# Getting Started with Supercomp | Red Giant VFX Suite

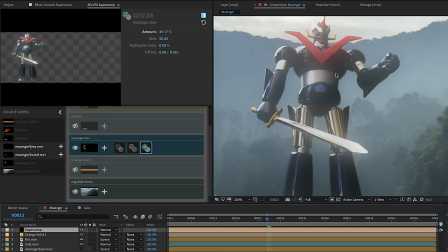[16:31]
It looks kind of like the, you know, Captain Kirk falling in love with the alien lady filter. So again, you don't want to use too much of this, but it's doing this nice thing where it's taking his bright sword and glowing some of the light onto the background. So that's pretty cool. I like that, but I don't know if I love how much it's affecting him. I'm just gonna leave this in at 5%.
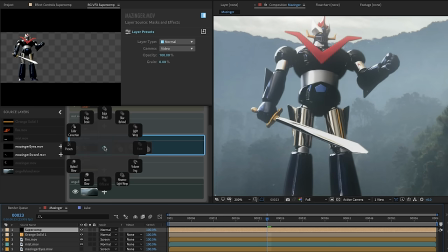[16:49]
If I miss some of that effect of that sword contributing to the background, there's another effect that I might use, and that's called reverse light wrap. Reverse light wrap takes the foreground and blurs it and blends it into the background. It has a lot of the same controls that regular light wrap has, including the blend modes.
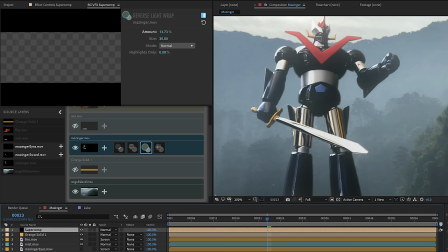[17:06]
It has the highlights only, size and amount. Again, if I crank it up enough, you can see in the preview how the Mazinger colors are starting to pollute the background a little bit. Turn it off, turn it on again. Again, this is the kind of thing where maybe at about 5% this feels right. All right, he's starting to really sit in there. There's one more thing I want to take a look at though, and that's his edge.
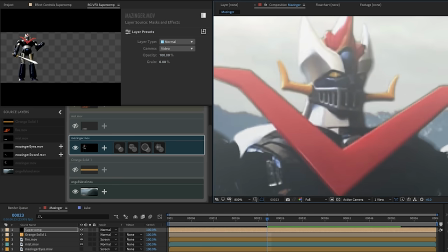[17:26]
Mazinger was shot on an iPhone with not the best color sampling, and he has a little bit of an outline. And I could have maybe tweaked that with some keying tools and things like that, but I've got a really nice effect here called edge erode.
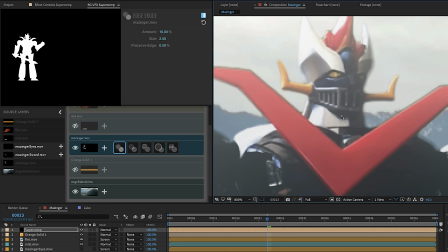[17:40]
And edge erode can be used either subtly in a small amount to control the edge of a hard edged layer like this, or it can be used in a much more interesting creative way. I'm going to show you both ways. So let's take edge erode here, and let's put the amount at 100 and the size at 1,
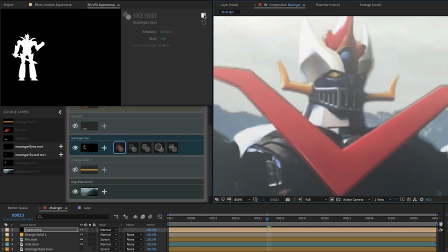[17:59]
and I can just shave a little bit off of Mazinger here. I'm gonna put the size at 0.5 and the amount 50. Try that. That's looking a little bit better. I don't really want to kill all of the detail in Mazinger, so that's looking pretty cool.
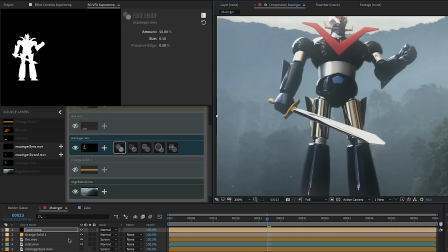[18:13]
So that's edge erode on the robot, but I've also got this mist layer that we haven't looked at in a little bit.
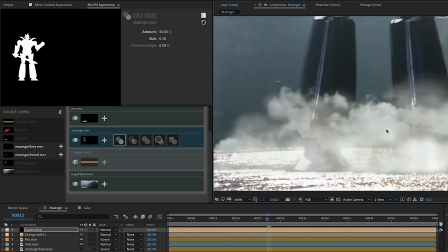[18:19]
Let's get that going here. So here's the mist layer. The mist layer is tricky because, first of all, it's obviously too bright, and it has a very hard job to do.
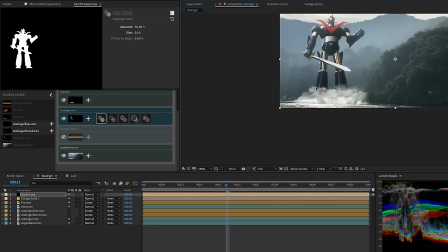[18:26]
It's there to kind of give him scale and try to kind of hide the contact point with the ground and just kind of make it look,
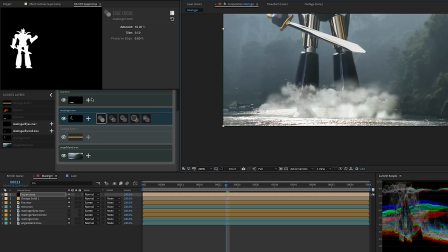[18:34]
I don't know, like maybe he just took a step, or I don't know. You know, this is all about trying to get him to be a little more integrated. So let's apply edge erode to the mist. And in this case, let's use a very large size and then start to increase the amount.
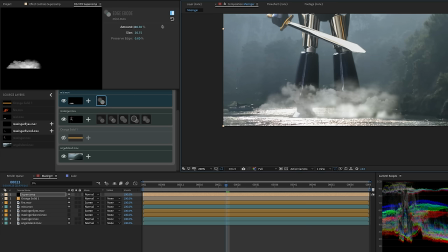[18:47]
And what you can see here is that edge erode can make this layer more transparent, but just on the edges, and that's pretty cool. The more transparent this mist is, the more realistic the mist itself looks, but it's not really doing the right thing as far as its job as mist, kind of hiding the contact point.
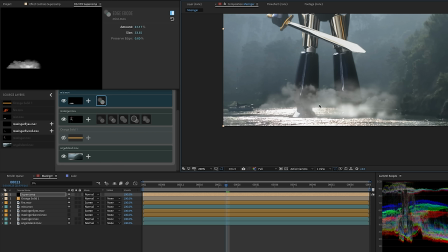[19:05]
You know, what is the mist? Like, the mist is, what's it doing with the light? There's this bright light back here. You gotta imagine that that light would be kind of scattering through the mist. There's gotta be a better way to handle that, and there sure is in Supercomp.
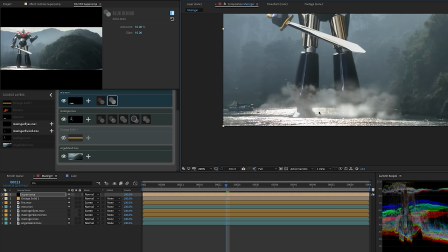[19:17]
It's called Blur Behind, and Blur Behind is a super cool effect that basically takes the background and blurs it wherever the foreground is opaque. So let's crank up the amount on blur behind here. In fact, let's go all the way to 100%, and then let's go even past 100%, even to 150%,
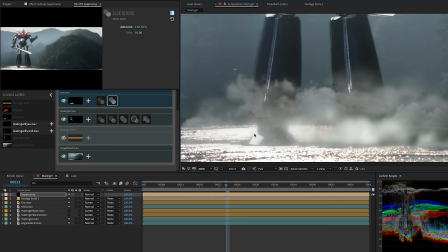[19:35]
and we can start to see that the bright light of the colors back here are starting to diffuse through the mist a little bit. Let's increase the size as well, and then let's turn blur behind off and on again, and maybe let's dial back the amount of edge erode here.
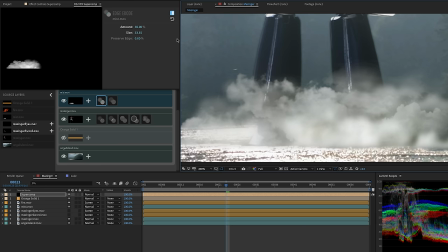[19:52]
You know what else I'd like to do? I'd like the coloration of the mist to be more in line with the color of the scene behind it.
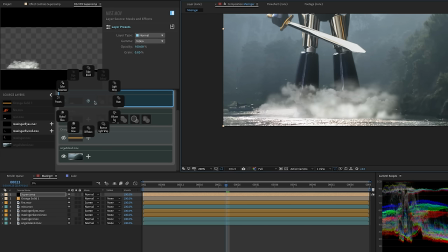[20:00]
And I think you already know how to do that. You do that with haze, right? So let's take the haze effect and let's actually turn that up to a lot. Let's try like 60%. And maybe, because why not, a bit of light wrap just to get that background color to really wrap around the foreground here.
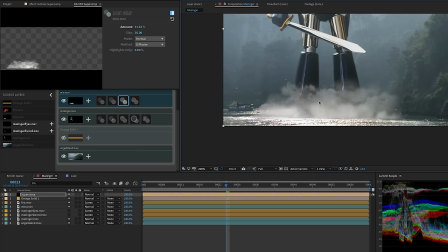[20:14]
So we've really thrown the book at this one. We really want this layer to feel integrated, and I think we're starting to get there. It's starting to feel like the mist is really an object in the scene that is responding to and contributing to the light that is both behind it and in front of it. Again, I could take the layer here, turn all of the effects off, and then back on again.